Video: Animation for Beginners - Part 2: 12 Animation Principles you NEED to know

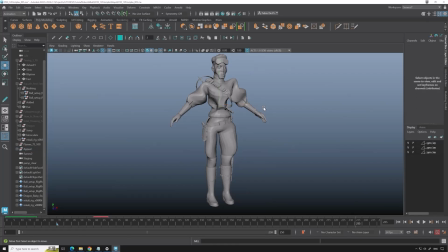[33:02]
So this is not really nice to look at if it's not on purpose, right? So if it fits in the style of your animation, yeah, go for it 100%. But this is clearly not the goal of our character.
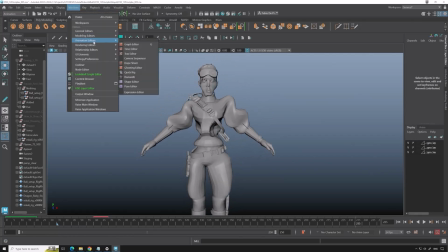[33:20]
So when you're creating a character, of thinking about the style, thinking about an idea, make sure everything fits, right?
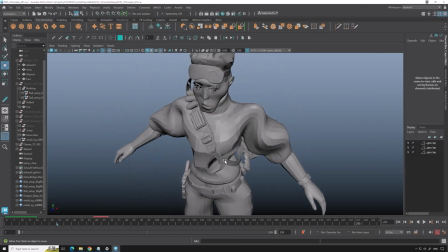[33:31]
So for example, this belt, this gun, the headset, the crossbow is all very realistic,
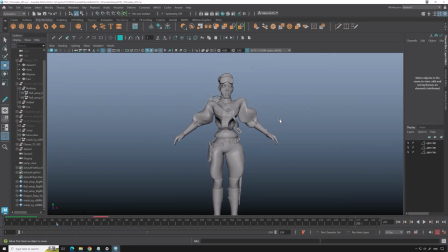[33:38]
and if you have a super weird styled Michele, this does not fit together. So to make it more appealing, you should go for one style and have like a board of styles, what's acceptable, what's not.
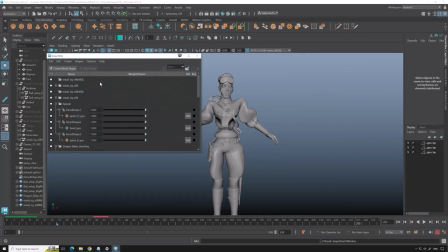[33:51]
It's like having a character Bible, some people will call it.
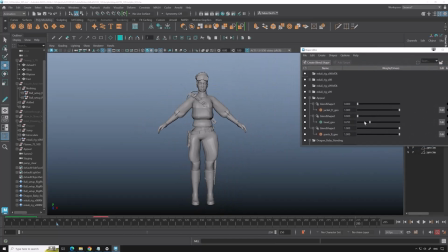[33:56]
Let's go back to our normal Michele.
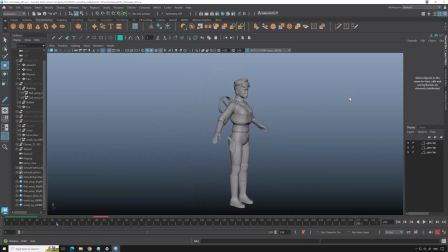[34:05]
So what's also important about appeal is not only the looks, but also how nice things move. Like having character to the style of your animation.
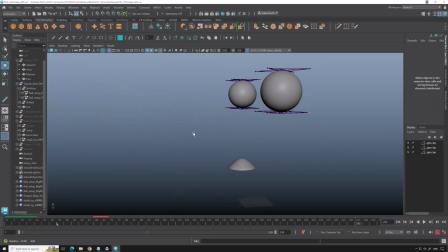[34:19]
And that's something we can find again at our animation right here. I know it's again at a squash and stretch, but it's already more appealing to look at this ball instead of looking at this ball.
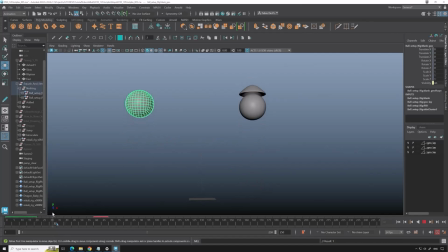[34:37]
So appealing is both visually and as in style, and visually, and as things move. So it's both how things move and how things look. That's what the principle appeal gives us.
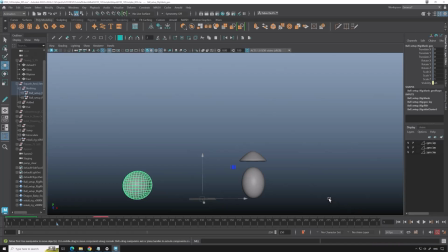[34:55]
So these were the 12 principles in a nutshell. With all this information and how now you also know how to work in Maya, you can continue on to really animating. We're done with all the theory and that kind of stuff.
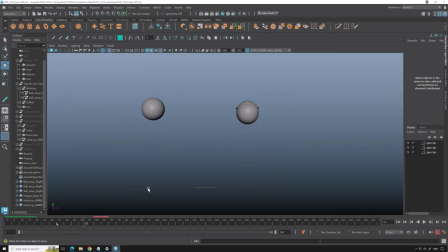[35:12]
Now it's really animating stuff. So next up is animating two balls. I know, not for a beginner, it's not always the most exciting thing to do, but it gives us time to learn.
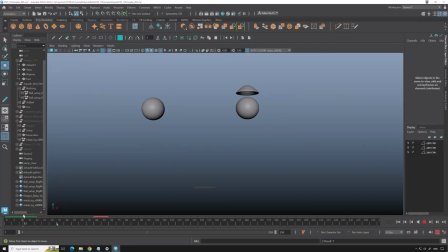[35:27]
For example, here we learned between squat and stretch and appealing things. Well, in the next exercise we are going to animate two balls. One will have to feel like a bowling ball and the next one has to feel like a beach ball.
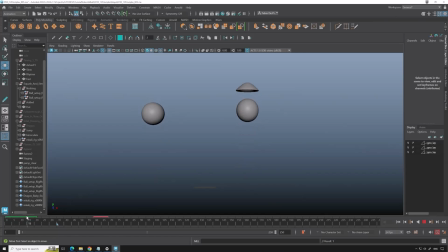[35:44]
The reason is so you learn how we can visualize the weight and the feeling of weight, and how both kind of characters, so the heavy and the not so and the light ball, how they bounce and rotate.
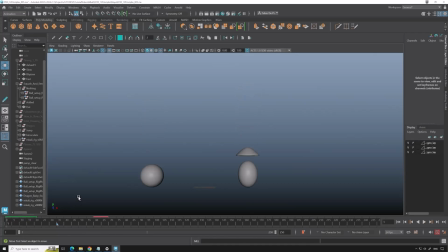[36:01]
And if you know how to do that, you also know how to use the curves,
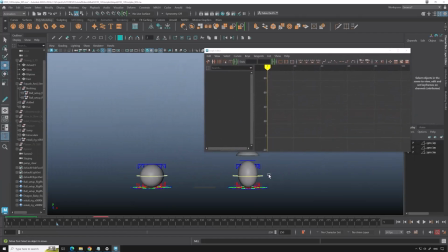[36:06]
because a lot of bouncing ball animation is in the curve editor, like here. Bouncing balls are the best way to learn animation in the curve editor, in the graph editor I mean, and to learn about weights in a character.
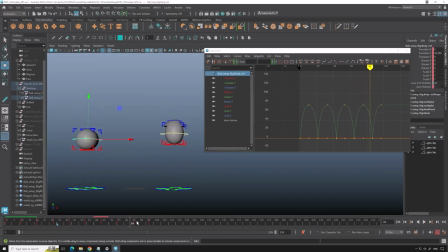[36:25]
So that's next.